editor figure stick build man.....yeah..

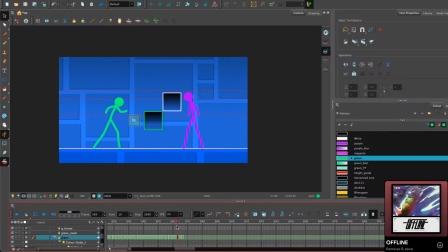(70:12)
That stance is fall-worthy. This one? I don't know, man. If I'm pretty good at balancing on one foot, I feel like I could stand like this for a few minutes.
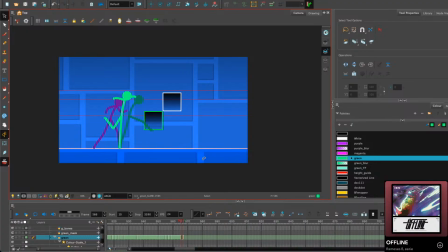It was before. Oh, it was the crazy one that I got rid of.
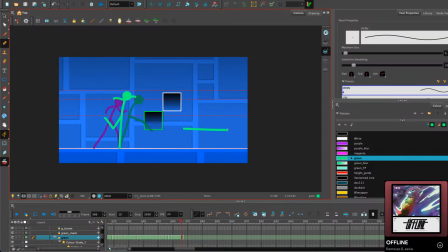This one.
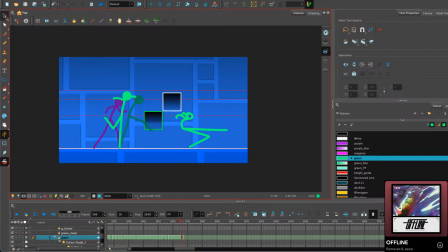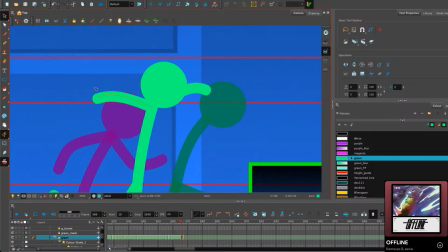(70:56)
Let me fix the arms.
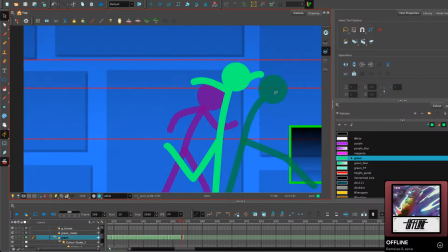(71:03)
Yeah, now they look like they have some agency.
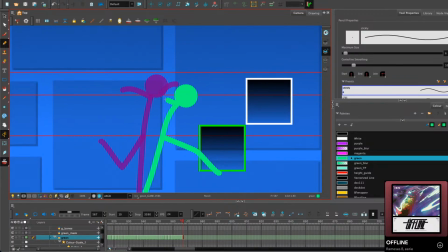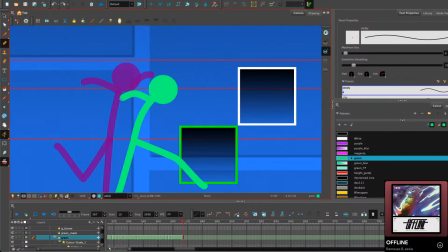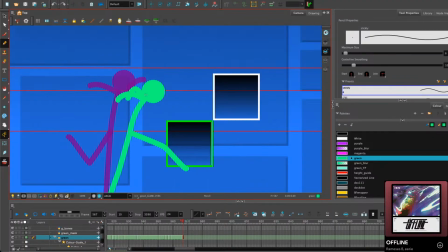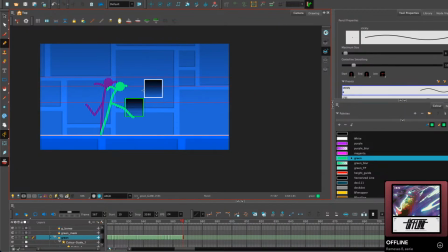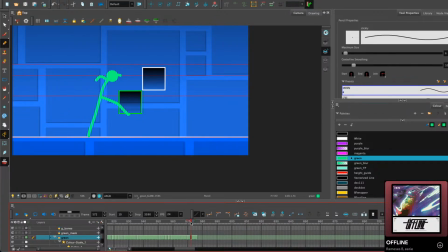(71:47)
So then what we can do with these poses is do this and just extend them down here.
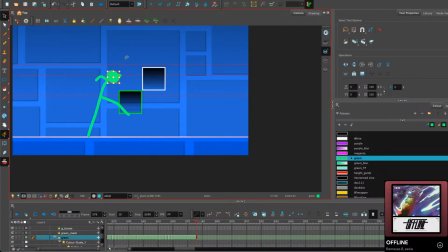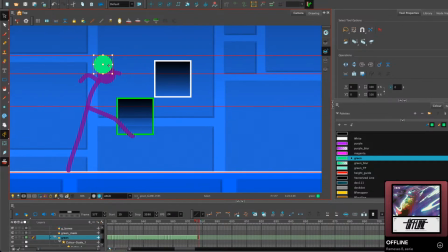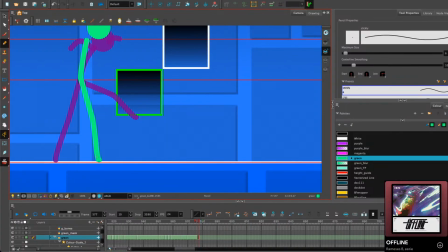(72:04)
And then get a good default stand.
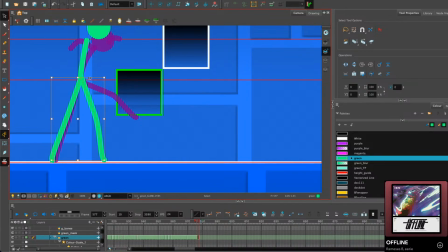Probably about there, I'd say.
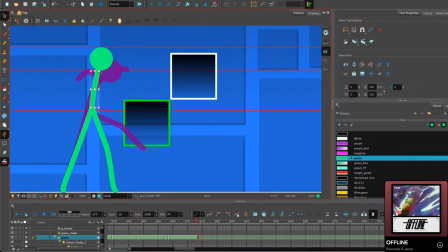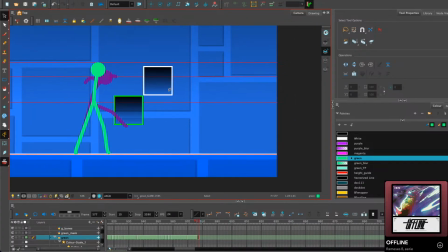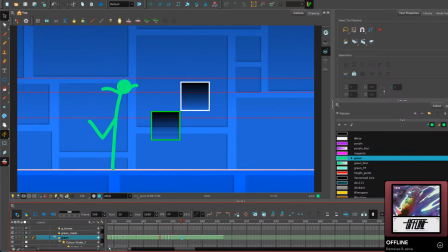(72:36)
Yeah, and then we can play, see if it looks good.
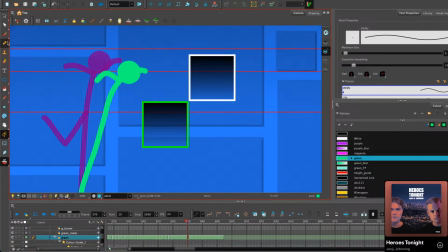(72:51)
So, what I'm seeing here...
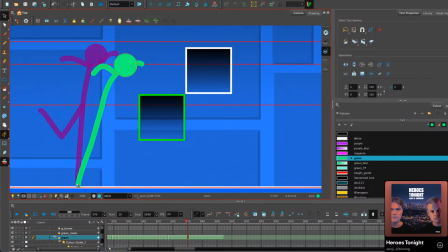(72:57)
Oh, the song.
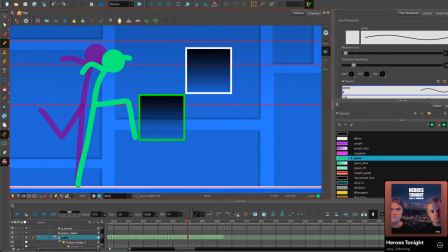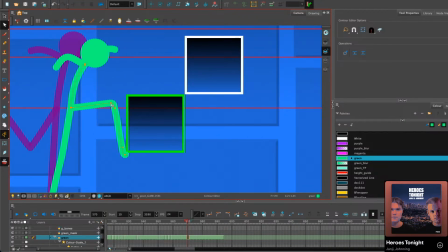(73:10)
The kick will work, but it needs to be done with the foot, and only the foot.
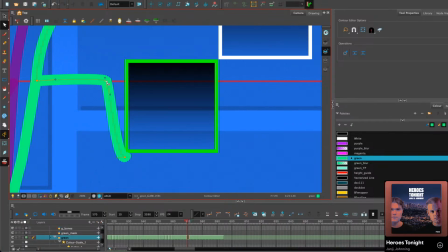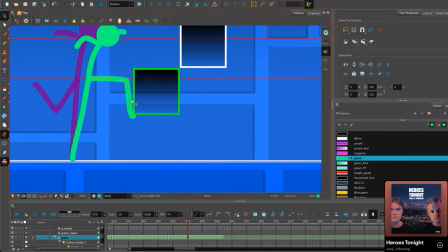(73:24)
Also, there we go.
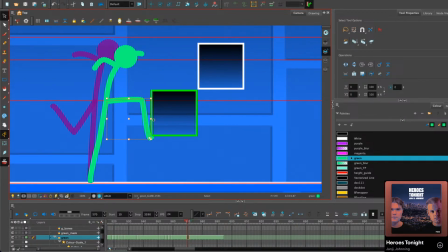(73:42)
And then what we can honestly do is rotate this, squeeze it a little bit,
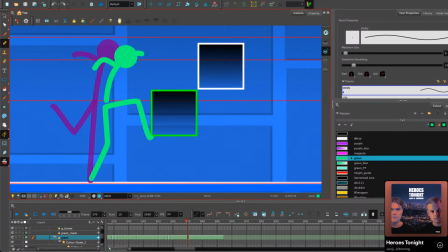(73:51)
and put a little bit of bend in this leg that wasn't there before.
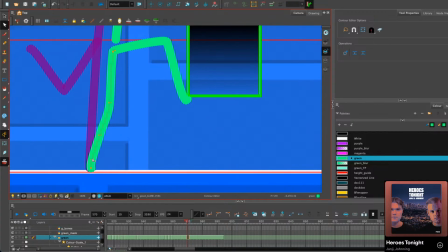(73:57)
And that'll make it feel a lot more dynamic.
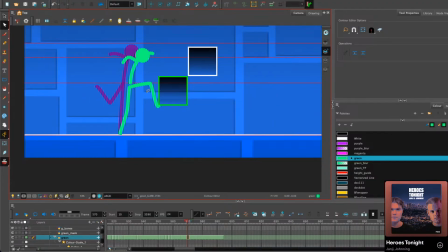(74:02)
Again, it's one of those things that you'll feel more than you see, but feeling in animation is arguably just as important as seeing.